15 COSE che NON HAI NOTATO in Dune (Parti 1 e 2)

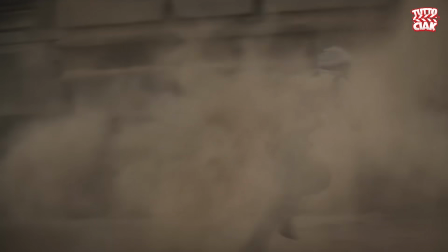[0:00]
Come tutti sappiamo, Dune è ambientato in un futuro molto lontano e molto avanzato a livello tecnologico.
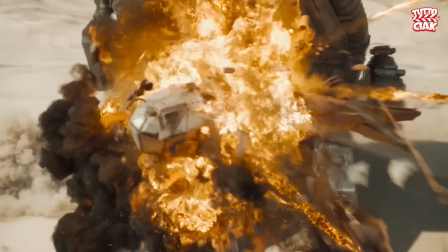[0:04]
Ma allora perché non vediamo mai un computer o un'altra tecnologia futuristica simile? Esiste una spiegazione ben precisa.
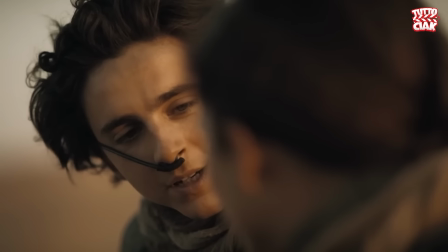[0:10]
Tra pochissimo vi racconto questo ed altri interessanti dettagli che forse vi sono sfuggiti guardando Dune.
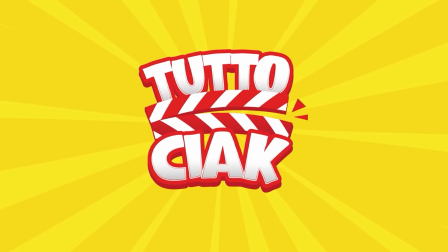[0:19]
Hi guys e benvenuti su Tutto Chuck.
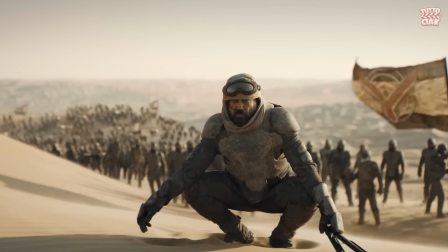[0:21]
Tanto il primo quanto il secondo film sono pellicole ricche di simbolismo, di riferimenti ai libri da cui traggono ispirazione e anche di piccoli ma interessanti easter egg cinematografici e non solo.
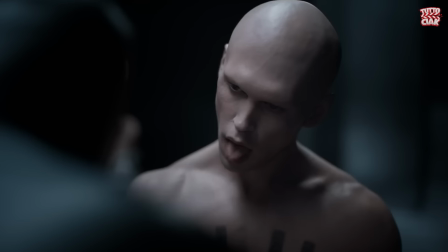[0:30]
Per questo motivo, quello che farò oggi sarà raccontarvi 15 dettagli nascosti che forse non avete notato all'interno dei due primi film della saga di Dune.
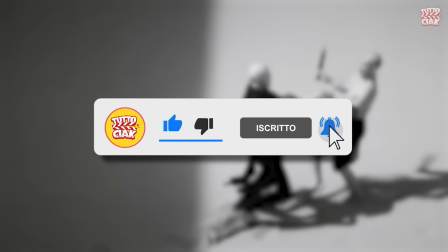[0:37]
Vi invito a lasciare un like qui sotto per supportare il canale e senza perdere altro tempo, partiamo subito.
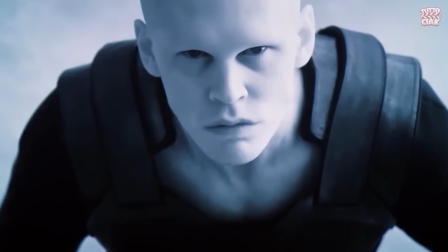[0:41]
Una domanda che tutti ci siamo fatti vedendo Dune parte 2 è perché le riprese sul pianeta degli Harkonnen sono in bianco e nero.
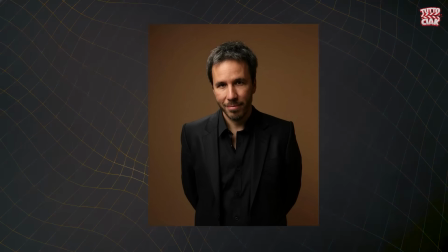[0:47]
La risposta ci viene data dallo stesso regista. Villeneuve, infatti, in una lunga intervista, ha dichiarato di aver immaginato, per quel preciso pianeta,
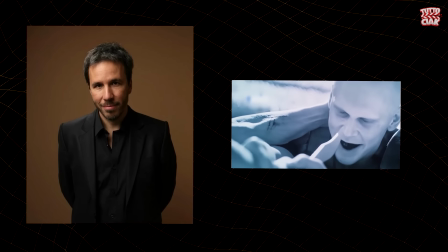[0:54]
abitato da esseri senza scrupoli, un sole diverso, che non esaltasse i colori con la sua luce, ma che al contrario li facesse scomparire,
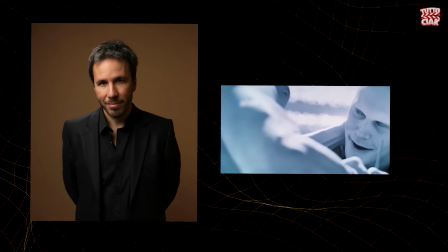[1:00]
rendendo di fatto tutto in bianco e nero. Questa scelta voluta dal regista riflette perfettamente la psiche degli stessi Harkonnen.
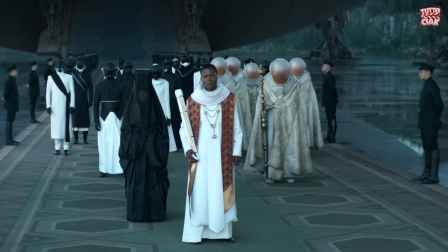[1:07]
All'interno dei film, soprattutto nella parte 2, si possono trovare differenze nette rispetto a quanto si può leggere nei libri.
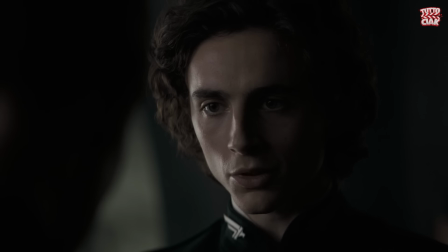[1:12]
Un cambiamento determinante lo si ha relativamente allo scorrere del tempo, dal momento dell'entrata di Poe nel gruppo dei Fremen in poi.
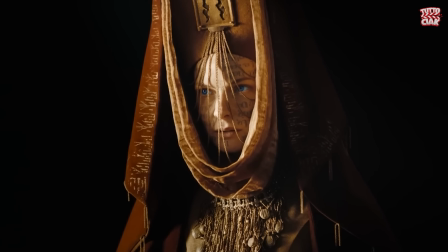[1:18]
Come si può notare anche dalla gravidanza di Lady Jessica, che non arriva a partorire all'interno del secondo film, il tutto si svolge nell'arco di alcuni mesi, che senza alcun dubbio non superano i 9.
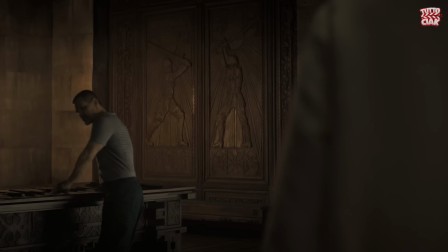[1:27]
All'interno dei libri, invece, i tempi sono più dilatati. Gli eventi che vediamo in questo secondo film si svolgono infatti nel giro di alcuni anni,
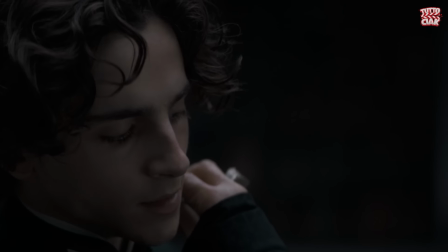[1:33]
e parte degli eventi che ci vengono mostrati avvengono in presenza di Alia, sorella di Paul, che appunto è già nata.
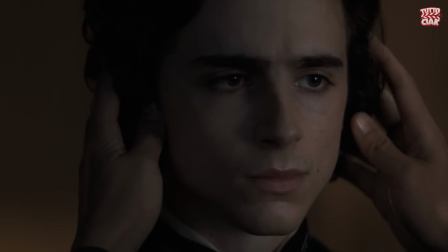[1:39]
Un'altra domanda che in molti si saranno posti guardando entrambi i film è la seguente. Come fanno i Fremen a scendere dai vermi delle sabbie?
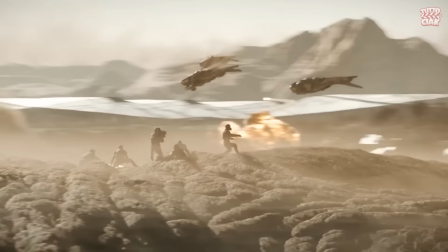[1:45]
Riescono a fermarli? E in che modo? Effettivamente vediamo i Fremen percorrere lunghissime distanze sopra questi vermi, ma non ci viene spiegato nel dettaglio il modo in cui essi vengono guidati e domati.
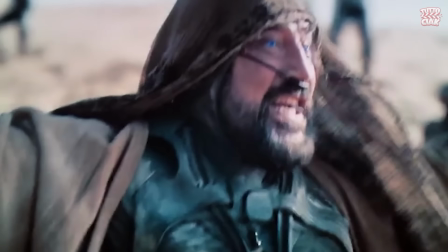[1:54]
L'unica risposta che si può dare, tenendo conto di quanto ci dicono i film, ma soprattutto i libri, è che i vermi non si fermano.
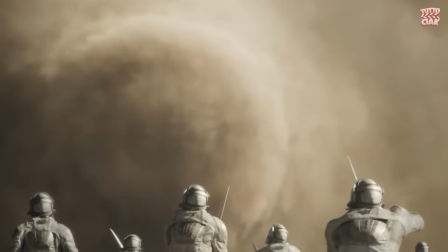[1:59]
Quindi i Fremen salgono sui vermi delle sabbie, cercando di indirizzarli il più possibile verso la destinazione, per poi scendere dagli stessi, senza che si fermino, quando sono vicini al punto di arrivo.
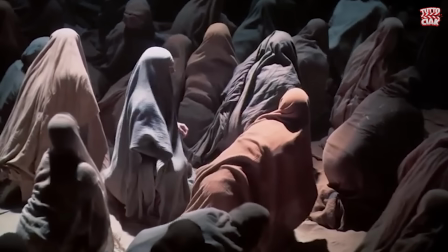[2:08]
Probabilmente lo fanno quando questi rallentano casualmente, per favorire anche la discesa di chi potrebbe essere più in difficoltà.
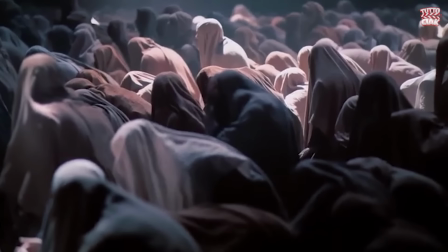[2:13]
In ogni caso, sarebbe stato interessante vederli non solo salire, ma anche scendere dai vermi per capire meglio le dinamiche.
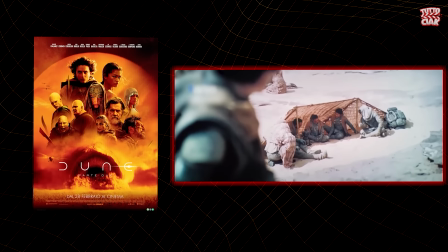[2:19]
Se avete visto il secondo film al cinema, sicuramente vi sarete accorti della forte luminosità delle immagini del deserto, soprattutto quando queste seguono una scena buia girata all'interno.
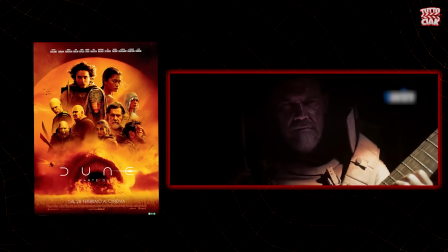[2:28]
Forse non tutti l'avranno notato, ma questa è stata una scelta consapevole del regista, che voleva proprio che perlomeno per pochi istanti lo spettatore provasse le stesse sensazioni,
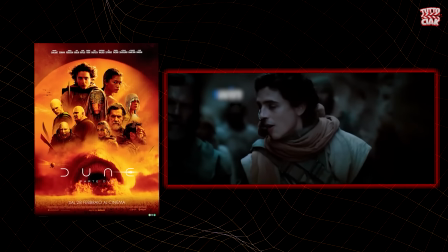[2:36]
anche visive, dei personaggi al passaggio da una zona di ombra ad una zona di luce accecante.
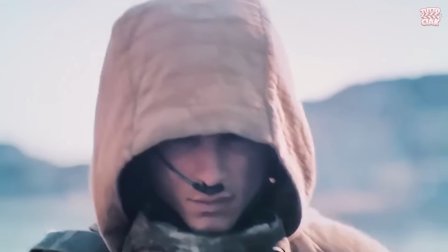[2:41]
Un piccolo dettaglio che tutti avranno notato, ma al quale in pochi avranno saputo dare una spiegazione, è quello relativo alla mancanza di computer o dispositivi simili all'interno dei due film.
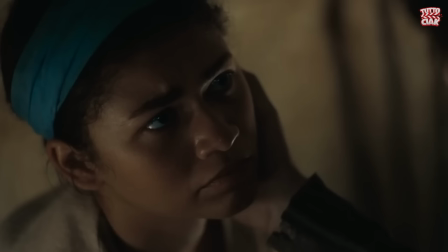[2:49]
Com'è possibile che in una società futuristica, in cui esistono navi spaziali che permettono viaggi intergalattici, non ci sia una tecnologia altrettanto avanzata dal punto di vista informatico?
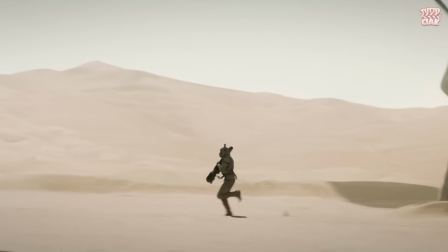[2:58]
La risposta è semplice e la si trova nel passato dell'universo di Dune.
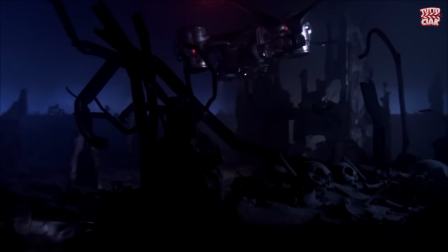[3:01]
Molto tempo prima degli eventi che vediamo, ci fu una battaglia tra gli esseri umani, diventati schiavi delle cosiddette macchine pesanti,
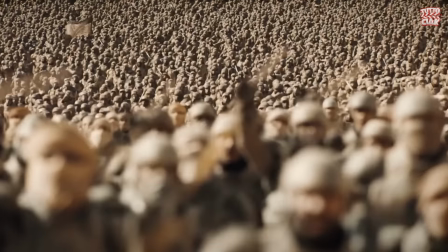[3:07]
e un'intelligenza artificiale malvagia, che si è conclusa con la liberazione del genere umano tutta la tecnologia di quel tipo.
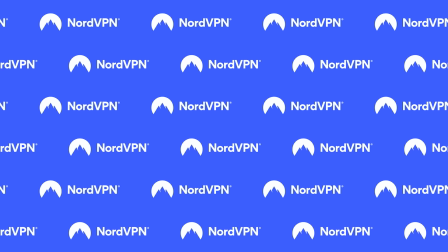[3:12]
Ma se avessero avuto smartphone e computer, sono sicuro che si sarebbero protetti con NordVPN, che è lo sponsor del video di oggi.
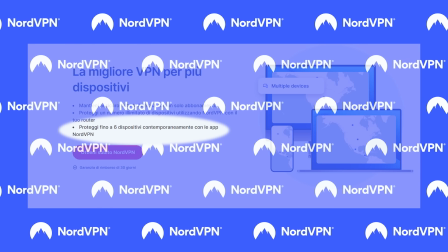[3:18]
Il servizio vi permette con un solo account di proteggere fino a 6 dispositivi contemporaneamente. NordVPN cripta il tuo traffico internet, proteggendo i tuoi dati da malintenzionati.
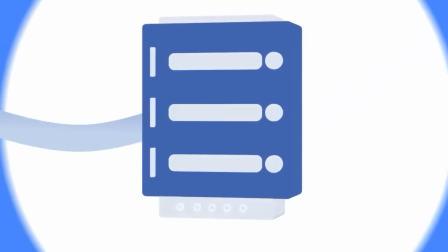[3:26]
Utilissimo soprattutto quando ci si collega a wifi pubblici. E più avanti nel video vi racconto anche perché NordVPN è perfetto per noi amanti di cinema e serie TV.
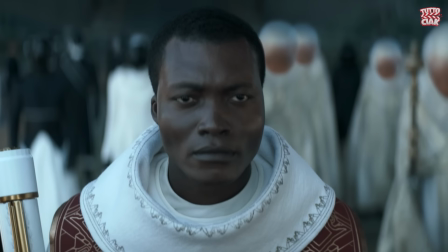[3:34]
In entrambi i film possiamo notare alcuni personaggi, soprattutto uno di casa Atreides, fare elaborati calcoli mentali, e nel mentre ritrovarsi con le pupille completamente bianche.
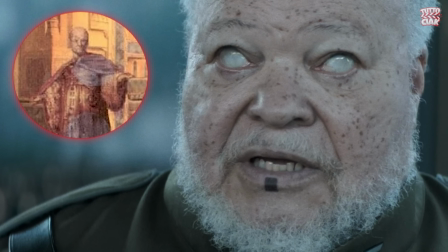[3:43]
Questi personaggi sono i cosiddetti Mentant, degli esseri estremamente intelligenti che sono stati addestrati ad eseguire calcoli complicatissimi a mente e nel giro di pochi istanti.
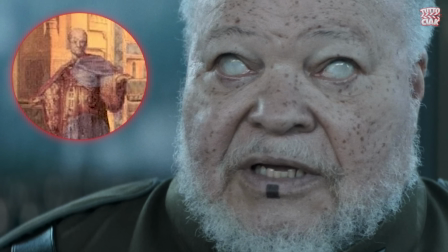[3:51]
La loro diffusione e importanza è nata dalla necessità di sostituire quelle macchine pesanti di cui abbiamo parlato in precedenza e quindi ormai bandite.
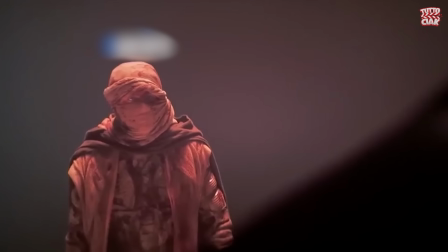[3:58]
Un'altra differenza netta tra il libro e il secondo film la si ha al momento della morte del barone Harkonnen.